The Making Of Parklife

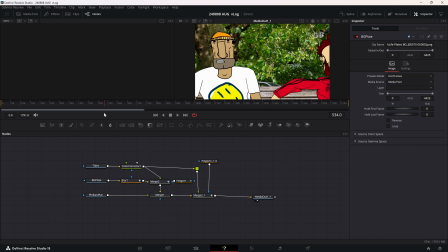1544s
um afterwards don't disappear on me now um so make sure they sit their asses down but there wasn't enough time to do that and in the end i didn't need to do it because actually what i did I blurred out the background to start with and by the time we get to the bench you'll see that the bench is nearly unblurred and that was good because if this was not blurred
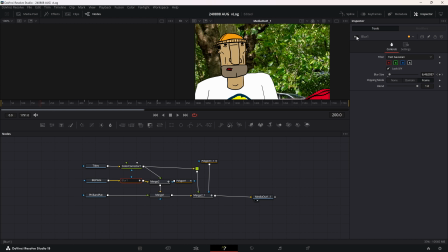1564s
let's just take that off for a minute look at how distorted the picture was because I just took the picture on my phone not like a fancy 1200 gig
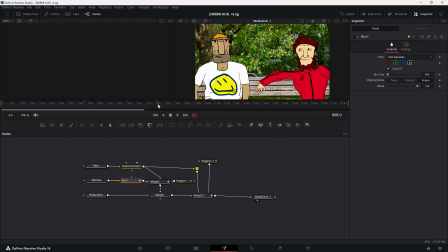1576s
megapixel camera it's really quite crappy but when you blur it it's good enough no one's going to notice and it turned out i don't think anyone really noticed like the bench is yeah it's out of focus but you're not you don't care about that and by the time we get to here everything's
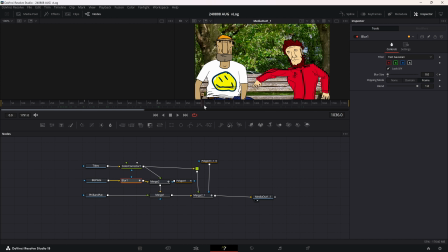1590s
in focus and it's fine um it was very good to do this as well because it had a more of a sort of cinematic feel to it um also the background's quite busy and sort of broke into uh phil's head as he was chatting so it's quite nice having it blurred yes down
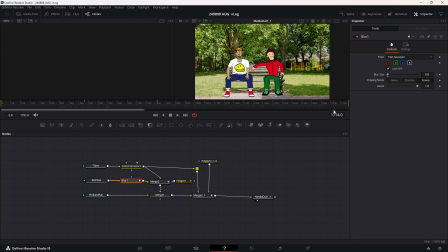1607s
the road it would have been nice if i had the background slightly more blurred at the bench as it is you know rack to recreate racked focus basically but that's that's why I did and then as
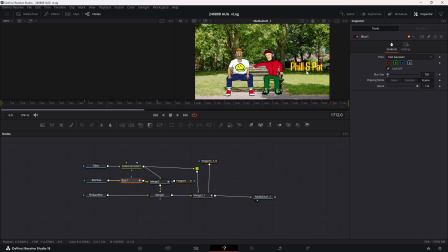1622s
I was saying the beauty is this once these things are laid in what I can then do is choose what elements I want to come up at what time you know this was the stage the editing stage where
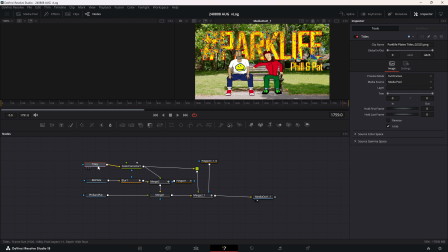1635s
I decided that I wanted Phil and Pat to come up first not just the whole thing in one go and I wanted that to slowly fade in because they're separate elements I can do that and I can and it looks much nicer doing it here in fusion
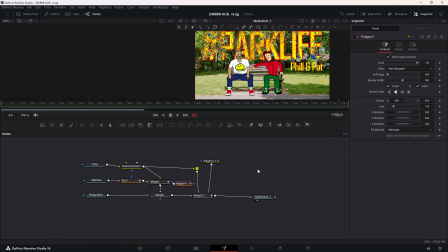1649s
slash resolve than I've been doing any other way this this polygon there's a couple of polygons here that basically cut out the title to make that two separate um two separate plates basically so from one the
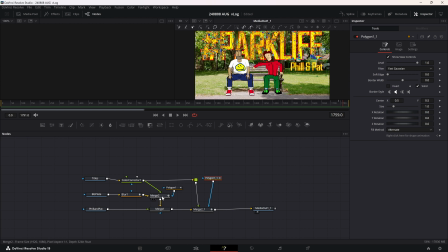1669s
beauty of of this is just how easy it is to split stuff up and i can come back and i can actually just look to see oh that's that's exactly what i did i mean it's a very simple comp there's nothing flashy about it at all but what it did give me an opportunity was to use a merge on the main titles uh that gave
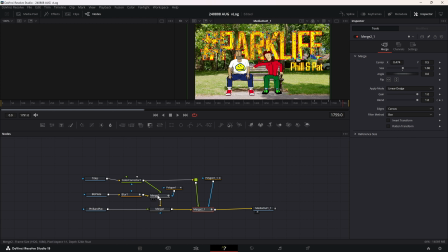1688s
me this gave me this really nice way it fades into the trees it's just a linear dodge that's all it is you know and once it's in there you can you can sorry you can change how you want to do
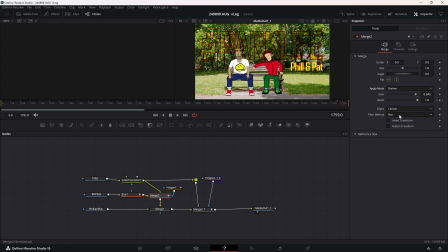1704s
stuff you know sorry exclusion my mistake you know you can change very quickly and easily how you want those things to be displayed like like that's quite nice as well as you have to admit but just that's
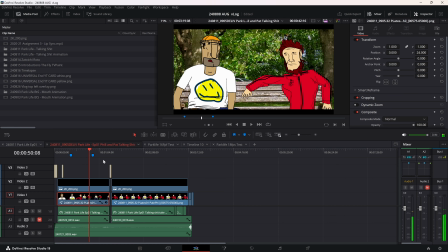1722s
the beauty of leaving it for the comp you can fix it later you can fix it later in post so that works out really well that worked out really well for me and then it was just a straightforward render and if we go back to the timeline
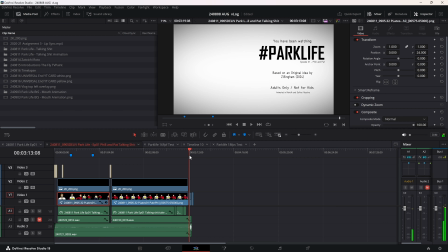1734s
I added some netflix netflix style bars at the top of the bottom this is a two two to one ratio because
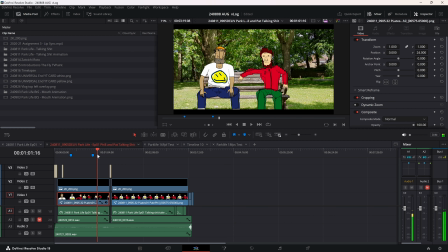1741s
I thought it made it cinematic without me losing too much detail and um you know yeah
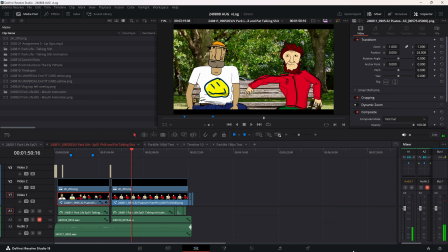1750s
job done see not much editing because i basically did it all in technically there's there's two cuts so this is probably my flashes camera work the zoom out titles and then we're back on the bench job
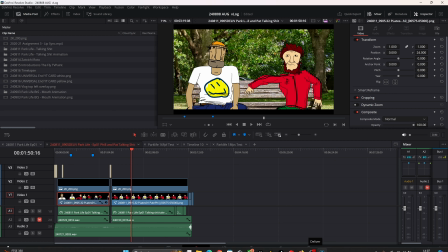1763s
done didn't need to be anything flashy i originally was glad i'm talking back and forward he was going to be rolling a join i was going to have
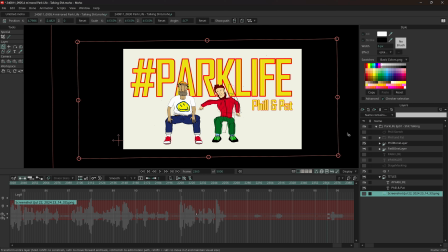1770s
other stuff going on but there just wasn't time for it maybe when we come back i'll come back later and do the redo the redux